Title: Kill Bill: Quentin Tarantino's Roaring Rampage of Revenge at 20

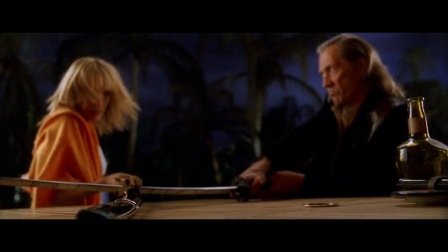[16:39]
And then just when things look like they're building up to something, bang. It's all over.
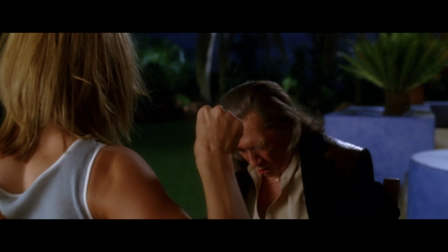[16:52]
It's like cinematic premature ejaculation. In a film so filled with subversions of expectations, it's like the only trick left in Tarantino's bag was to disappoint. There were any number of ways this film could have ended, apart from a knife fight that I so wanted. The bride could have taken the child and left. She's got the child, no need for revenge. Or her and Bill could have rekindled their love.
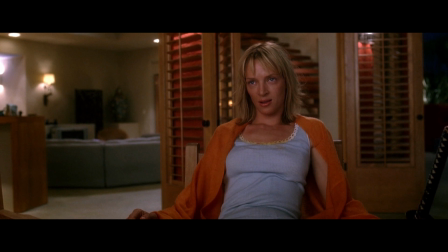[17:13]
Or she could have pretended that she was still in love with him, only so she could get close enough to kill him.
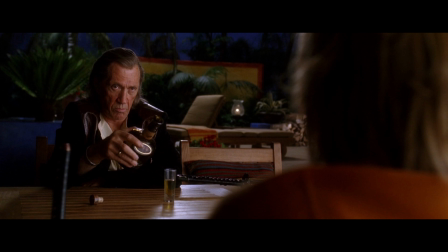[17:18]
Or almost anything other than what happened.
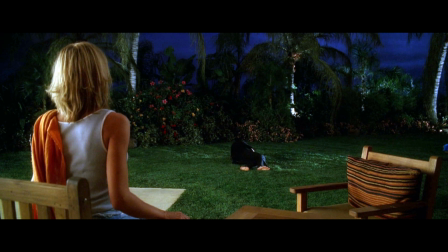[17:22]
As that was the low point of 4 hours of movie making that I was really enjoying up till then.
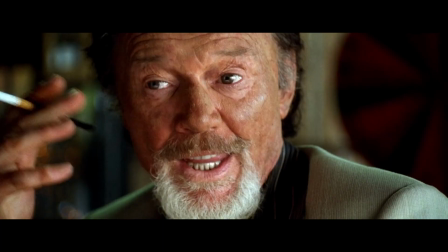[17:28]
Also, while we're here, as well acted as it undeniably is, I could do without the Esteban scene too.
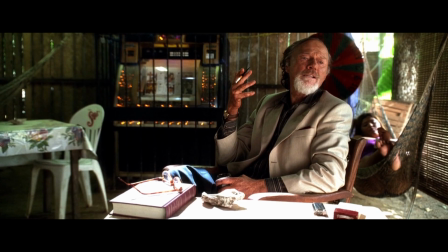[17:35]
It feels more like an audition piece than part of the jigsaw. All the bride does is ask for an address.
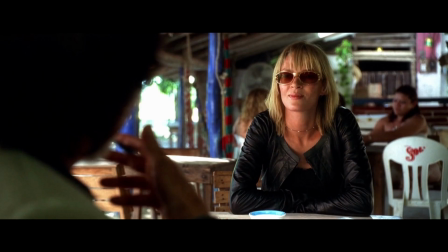[17:40]
Is there no more cinematic way to do that?
Where's Bill?
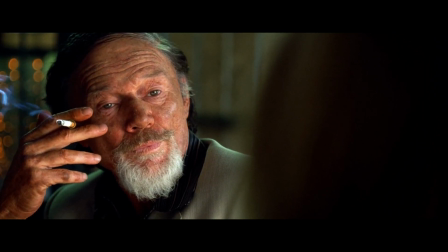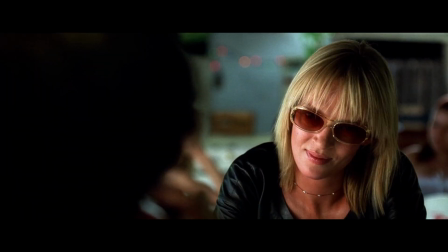[17:50] You must be Beatrix.
That is just my opinion, of course. Take it or leave it as you wish.
You know what they say about opinions and assholes. If you have the former, then you are the latter.
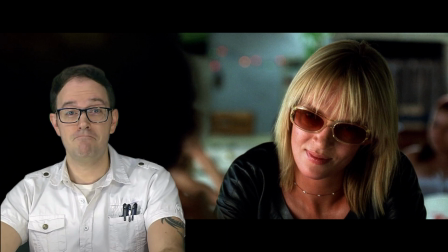[18:01]
James Rolfe of Angry Video Game Nerd fame created a fan edit of these films, trimming them down and then combining them together. He discussed the changes he made in this video here. Act 1. Right off the bat, start with the wedding scene from Volume 2.
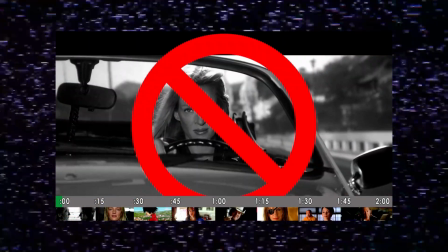[18:16]
We don't need those parts with the bride driving the car, telling us the whole recap.
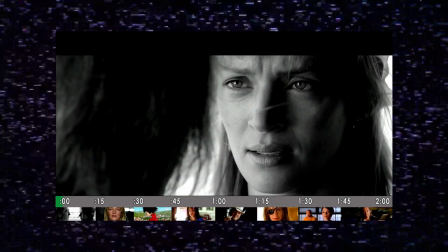[18:20]
Just start with the wedding. That's the event that catapults the whole story.
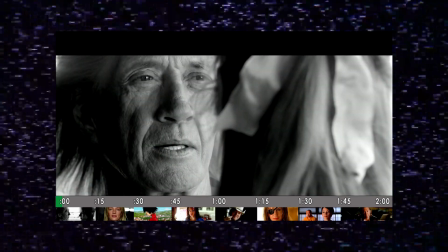[18:25]
When she's talking with Bill there, we can sense his jealousy, and it tells us everything we need to know.
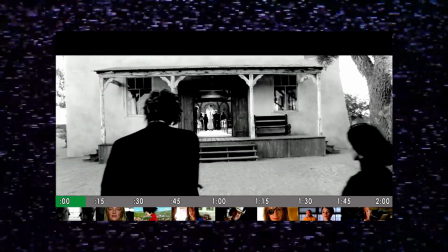[18:31]
It builds up tension, and then, by only making minor cuts, we get the squad to appear right before the 10-minute mark.
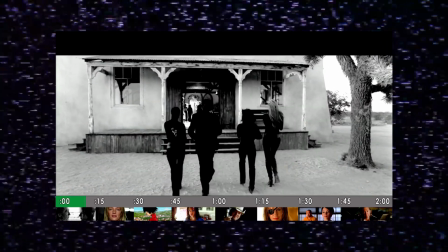[18:39]
They walk into the church, then you hear the gunfire, and as soon as it quiets down, let's hear the track Battle Without Honor or Humanity.
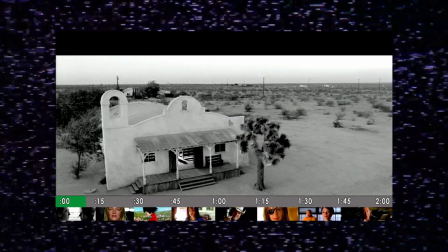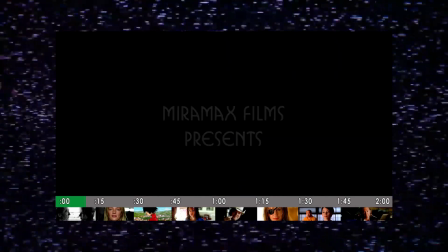[18:57]
I believe that's the most memorable song of the whole movie, which I've always thought of as the Kill Bill theme. With its funk rock style, it sounds just like something out of a grindhouse film. I'll let you find the video yourself if you want to hear about the changes in full. Obviously, I haven't seen the version described, but from the praise here, it sounds really exciting. That's not me getting down on the original films. Tarantino firing at 90% is still head, shoulders, and waist above the competition. Tarantino himself made a combined edit of the films and titled it The Whole Bloody Affair,
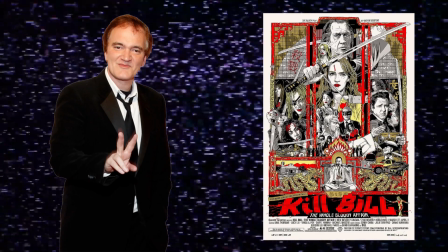[19:32]
which I also haven't seen, but from what I've read, it's basically the two films back to back with only minor changes. No, Kill Bill's one. I consider Kill Bill one. Okay, that's right. I would consider Kill Bill two if I wanted to just stop at once upon a time. Right. And I mean, the only one I can imagine where I would Yeah. where it would be another epic, where I need to outdo everything, is if I did a Kill Bill 3. Have you thought of that? I thought of it, yeah. I mean, it's you already have these two epic films. Is there like something that you felt was unresolved in the first two, or would you like to revisit the characters? Well, I think it's just revisiting the characters 20 years later, just imagining the bride and her daughter, Bibi, having 20 years of peace. And like then that peace is shattered. And now like the bride and her daughter, bride and Bibi, are on the run. And the, you know, just the idea of being able to cast Uma and cast her daughter Maya in the thing would be fucking exciting. Yeah. No. You know, and Elle Driver's still out there. Sophie Fatale got her arms cut off. She's still out there. Right. They all got Bill's money. Yeah.